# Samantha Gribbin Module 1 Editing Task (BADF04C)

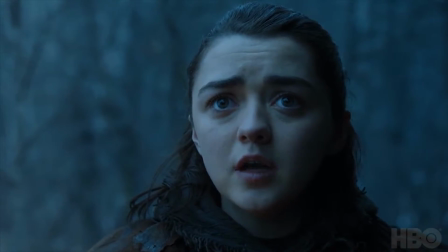(1:34) malaria?
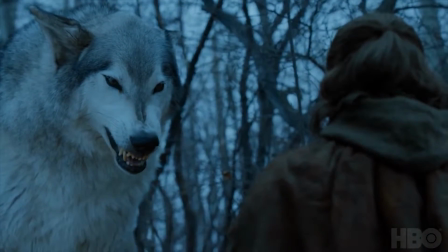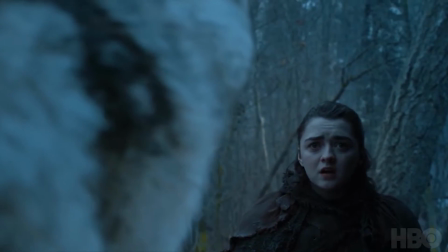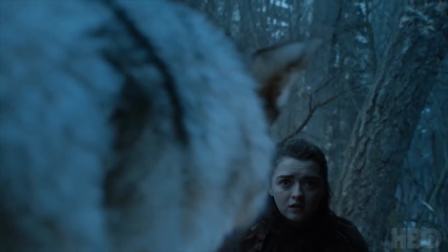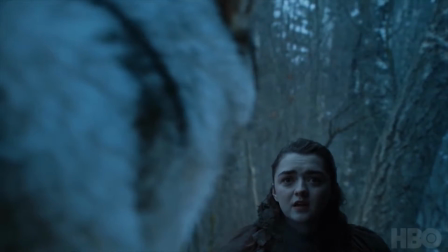(1:50) Nymeria, it's me. Aya.
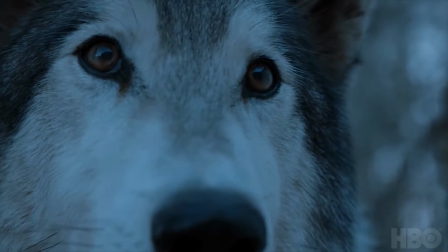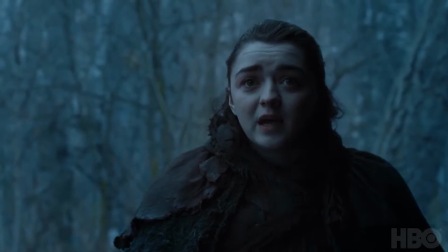(1:58) I'm heading north, girl.
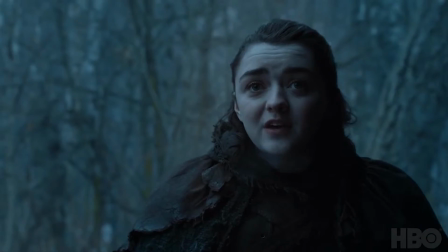(2:03) Back to Winterfell, I'm finally going home.
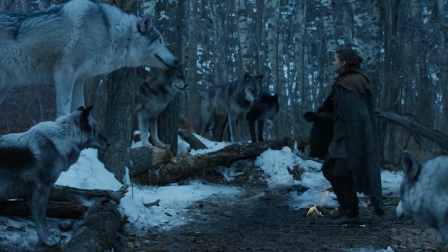(2:09) Come with me.
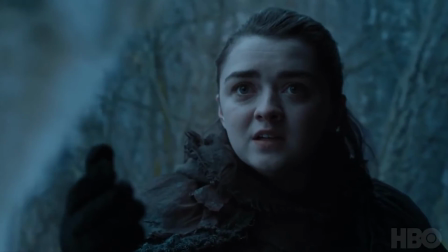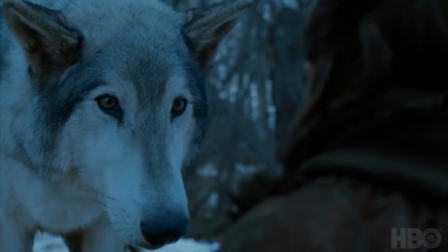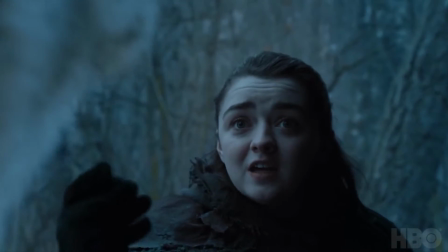(2:20) Come with me.
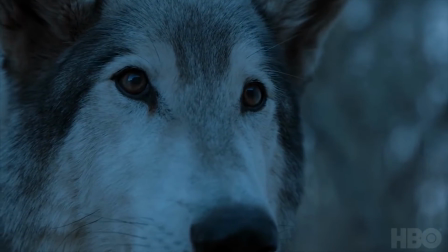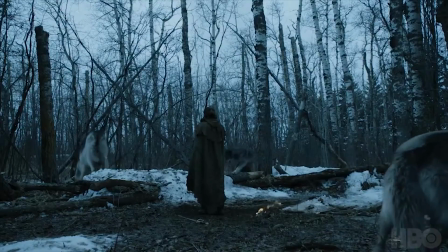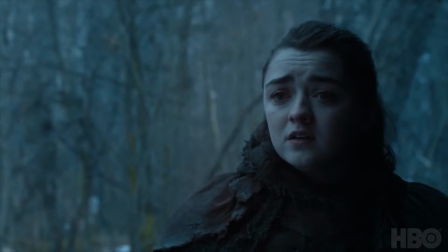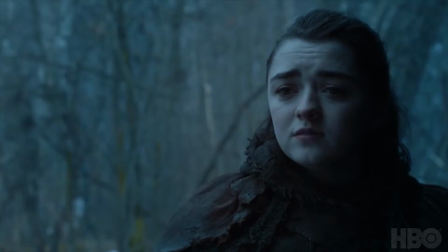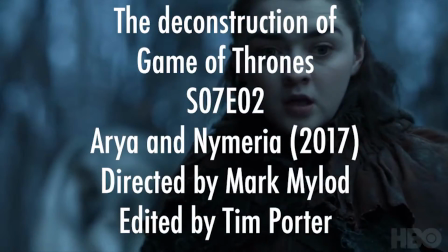(2:54)
The Deconstruction of Game of Thrones Season 7 Episode 2 Arya and Nymeria
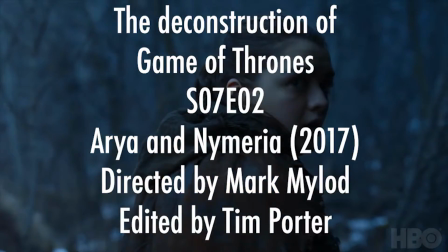(3:01)
2017 directed by Mark Mylod and edited by Tim Porter.
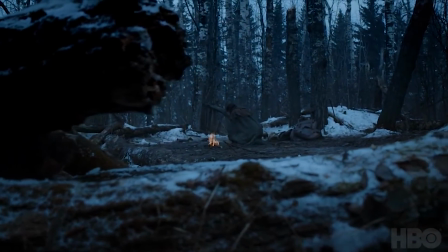(3:06)
The scene opens up with a fade from black wide panning establishing shot. This makes the audience aware that this is a new scene.
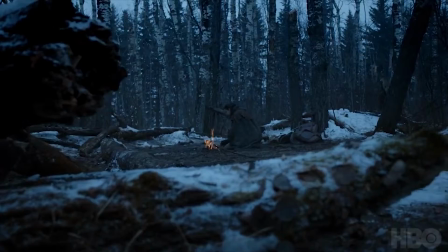(3:14)
The beginning also contains an L cut which helps keep the flow of the edit moving without it becoming tedious.
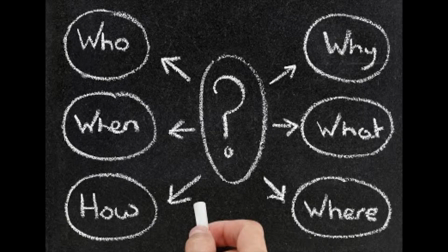(3:21)
The shot establishes the location and raises questions to the audience.
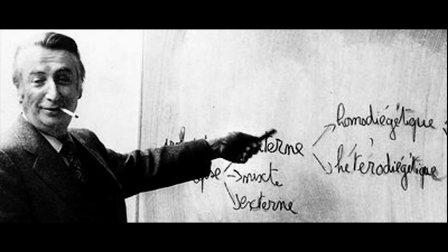(3:25)
This links in with Barth's enigma theory, which include questions like, who is this girl and why is she alone?
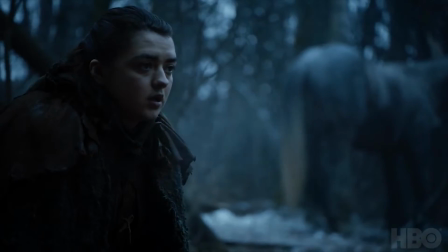(3:35)
With some after effects, the breath has been digitally created. This helps capture the realism of the scene.
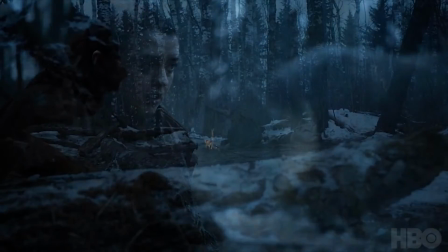(3:42)
The colouring of the image has been enhanced with a tinge of blue, which helps emphasise the coldness.
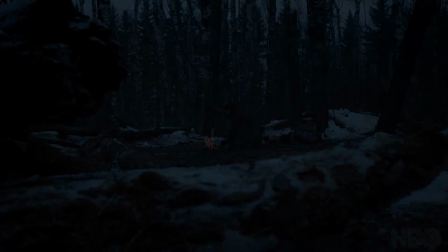(3:48)
This also helps identify what part of the country the characters are in, such as when they're in King's Landing, the colouring has a yellow/orange tinge.
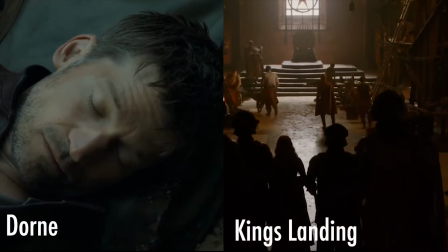(3:56)
This suggests it is a hot place and dusty, as it is a tightly packed city.
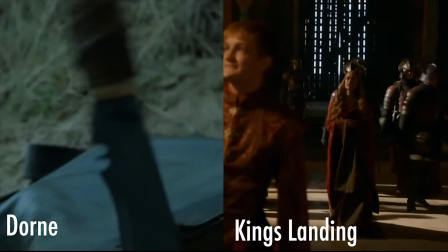(4:01)
When they're in Dorne, the colouring has a green tinge. This emphasises the environment and the fact it has lots of open land.
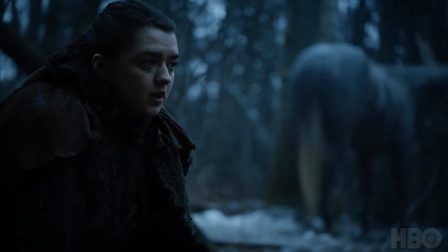(4:08)
The next cut used is a straight cut. These are frequently used throughout the scene.
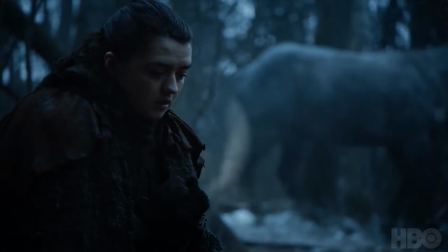(4:12)
This cut helps advance the story along, and these are continually used throughout the narrative.
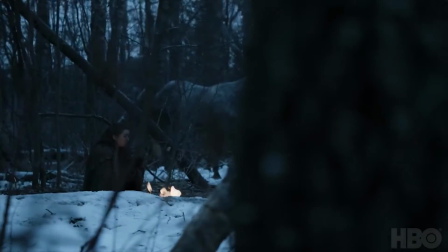(4:18)
The pace is slow and feels very relaxed. This allows us to pay attention to the extra detail within the shots.
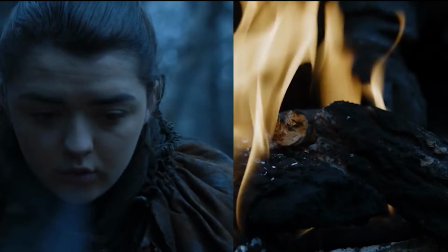(4:25)
All the shots so far include diegetic sound. This includes the fire crackling, the breathing, and the horse sounds. By this point, the pace has changed, and as the more the horse is getting startled, the more the atmosphere changes.
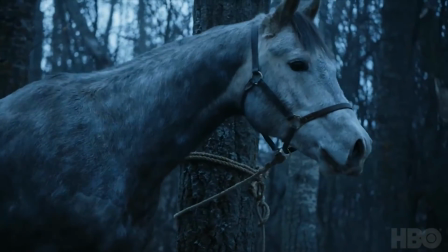(4:40)
The sound then contains non-diegetic, and the use of a high-pitched note being played helps emphasise the eeriness. This is also used in Stephen King's 2017 It.
Now we aren't strangers, are we?
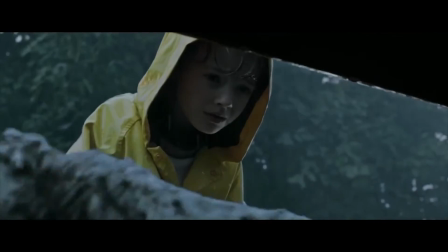(4:56) I should get going now. Oh.
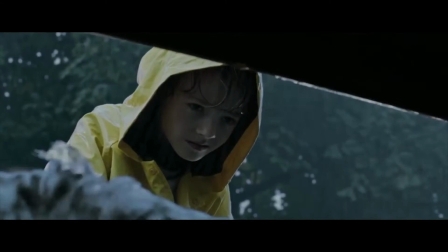(5:01) Without your bow?
This is a really creative way to allow the audience to know that something dangerous is going to happen.
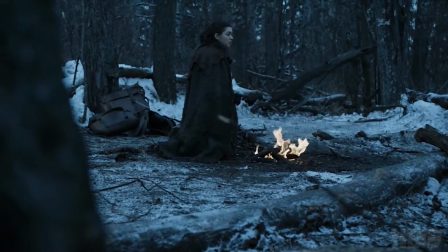(5:12)
A sound effect is added here as an L cut, as Arya turns around. It helps emphasise the narrative, making the audience aware that she suddenly becomes spooked and Arya has realised she is in danger.
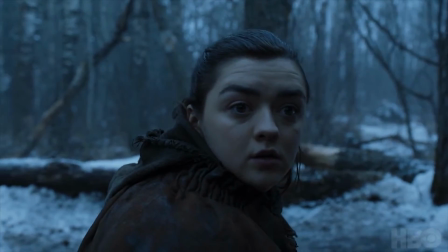(5:24)
Straight cuts also assist the atmosphere as it intensifies her reaction and builds the tension up.
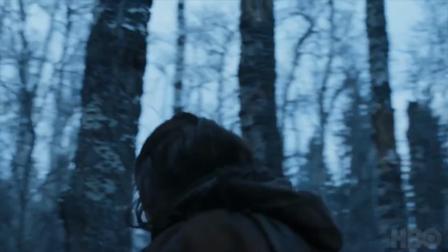(5:30)
These next couple of clips really show how a simple straight cut can have a big impact.
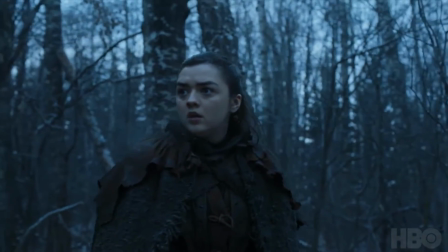(5:35)
Each cut has a reaction shot of Arya creating a montage.
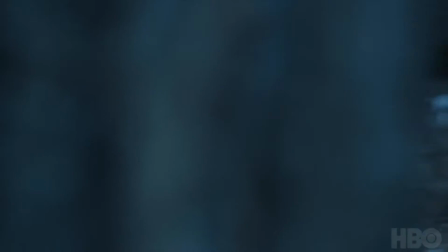(5:40)
Montages are used to keep the narrative flowing rather than tell the whole story.
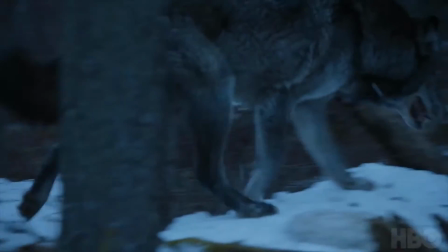(5:44)
It also includes invisible cuts, as it cuts to different parts of the wall.
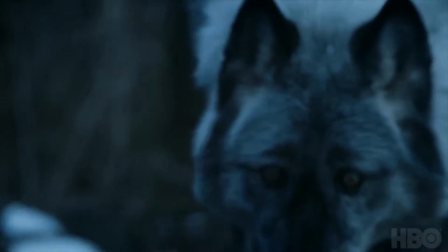(5:49)
This helps build that tension even further, and with the back and forth shots of the wolves and Arya,
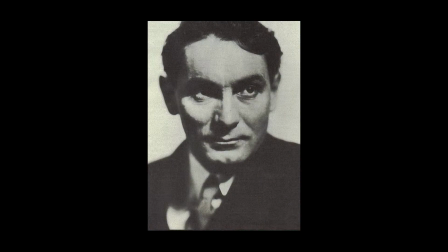(5:54)
which even relates to the contrast in Provodkin's editing techniques, suggesting the good and the bad.
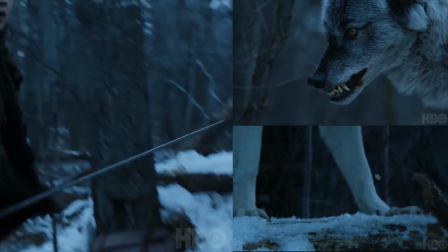(6:02)
The tradition of diegetic sound continues throughout the scene, with the development of the wolves growling,
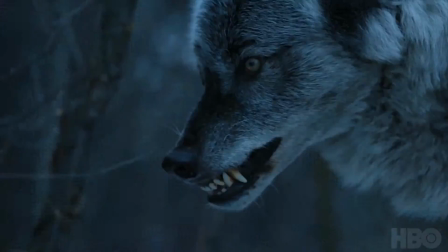(6:07)
blowing of the wind, sound of the sword, and the footsteps. This all helped capture the realism, making the viewer feel more involved.
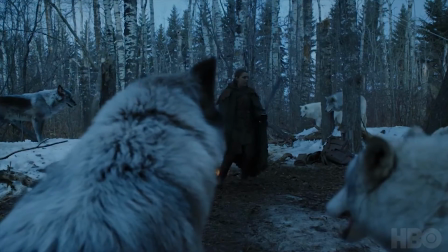(6:16)
The pace is built up and fast, and suddenly slows down as a large direwolf Nymeria approaches Arya.
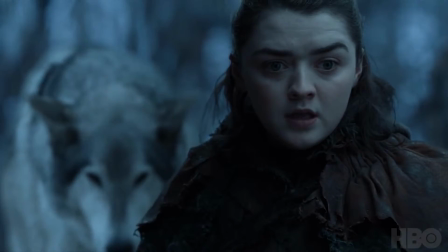(6:23)
The music is even more intense, and various violins are used to create the typical creepy horror soundtrack, which adds to the rhythm and atmosphere.
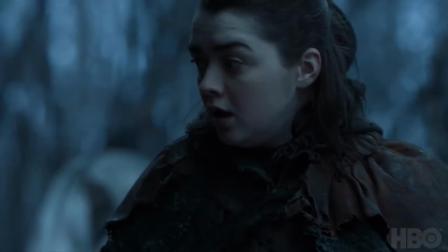(6:33)
This sound then comes to a sudden halt, which underlines the intenseness of the scene.
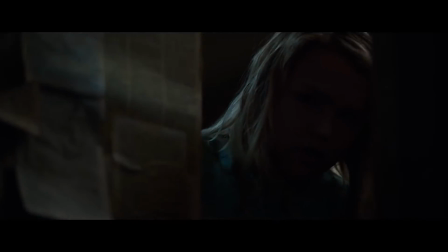(6:38)
This also is used in David Sandberg's Annabelle, 2017.
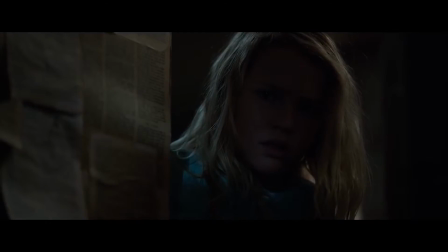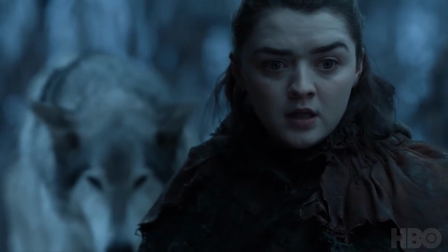(6:48)
The pace is now slow, but by this time it's not relaxed.
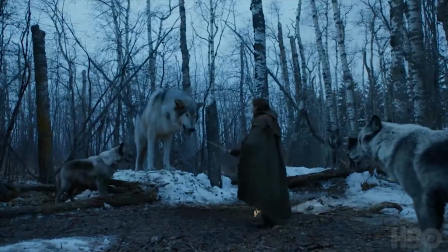(6:52)
The rhythm still contains the tense atmosphere, and by doing so, this emphasises the importance of the shot.
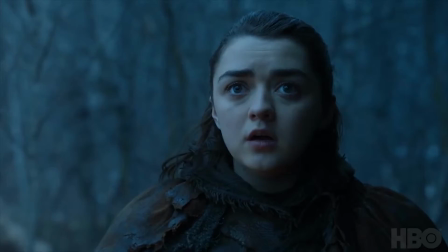(6:58)
Another thing to pick up on is the fact that she hardly blinks in this scene. This links with the rhythm and pace and the length of the shots it's been edited in.
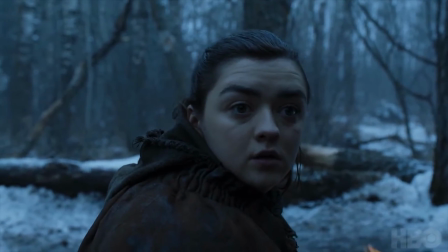(7:06)
This helps drag out the character's emotions and highlights the danger she is in.
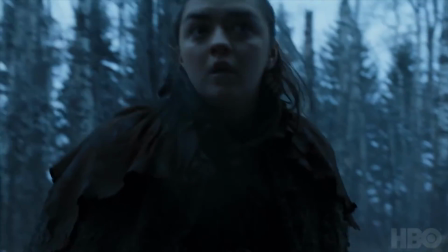(7:10)
This creates the impression of adrenaline she is feeling, and also helps the audience eye trace as her eyes are the focal point of the shot.
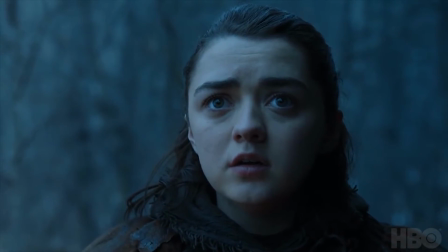(7:18)
As Nymeria approaches Aya, this suggests to the audience that she has some sort of relevance to her.
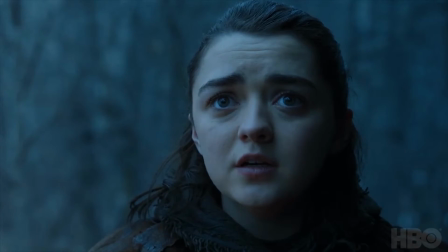(7:24)
The edit supports this by dragging out the clip to highlight the emotions which reveal what the character is feeling, but also makes the audience understand her emotions.
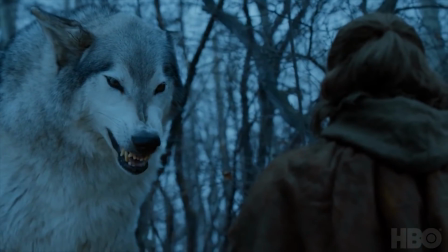(7:33)
A unique way to do this is by holding the shot for a longer time, either by a slow zoom or a slow motion.
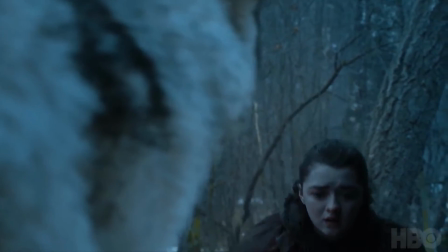(7:40)
Here we have a cut on action of her putting the sword down, from a medium over the shoulder shot to a wide shot and back.
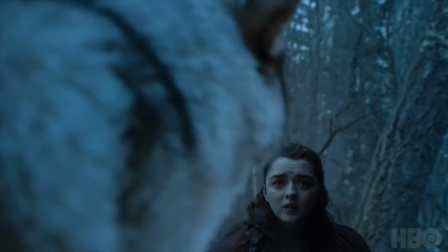(7:47)
This helps hide the edit and continues the story along so that it doesn't get dull.
Oh, yeah.
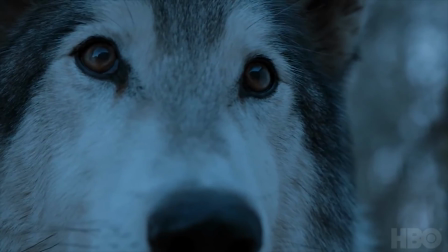(7:53)
The next bit of the shot has been slowed down to help portray the emotions of the animal.
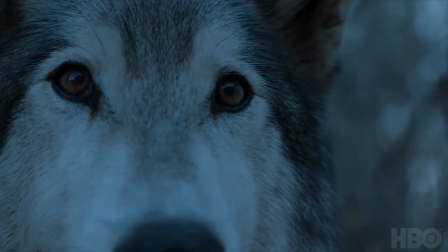(7:58)
Non-diegetic sound is placed over of slow emotional violins, which is recognised as a symbol of a house's dark sigil.
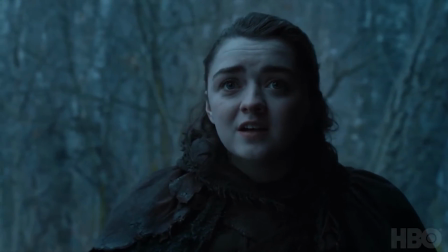(8:06)
This also relates to Bovodkin's Let motif.
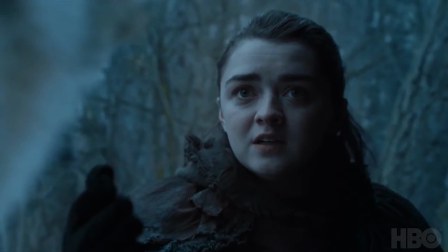(8:09)
A slight cut on action is used for the raising of her arm, and more straight cuts are used for the development of the character's reaction.
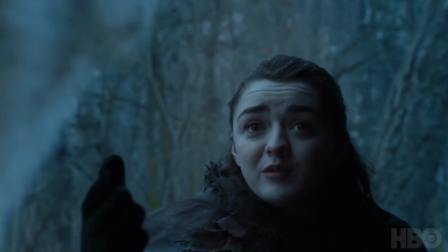(8:21) Come with me.
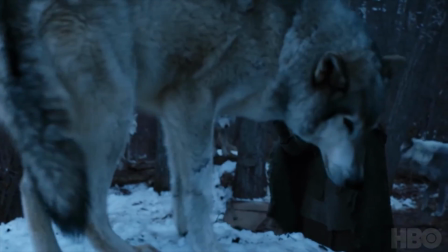(8:26)
The pace is slowed down, which connects with the edit of the shot of Aya's face as it has a slow zoom,
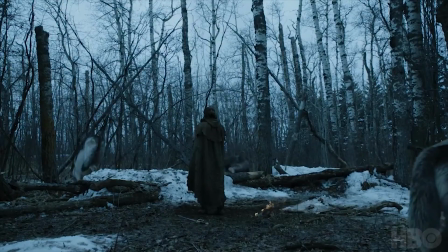(8:31)
as this realises that Nymeria is a different character to the one she wants.
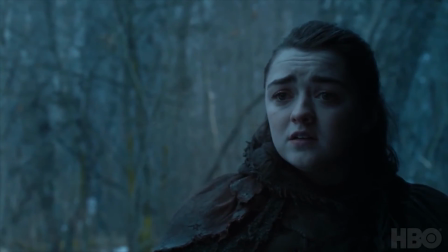(8:39)
It also connects with the audience in an emotional level, as the rhythm is soft and calm, which portrays the emotion sadness.
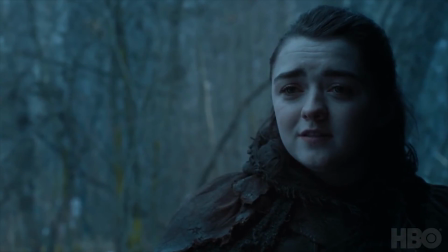(8:50)
The scene ends with a straight L cut, which keeps the flow of the next scene.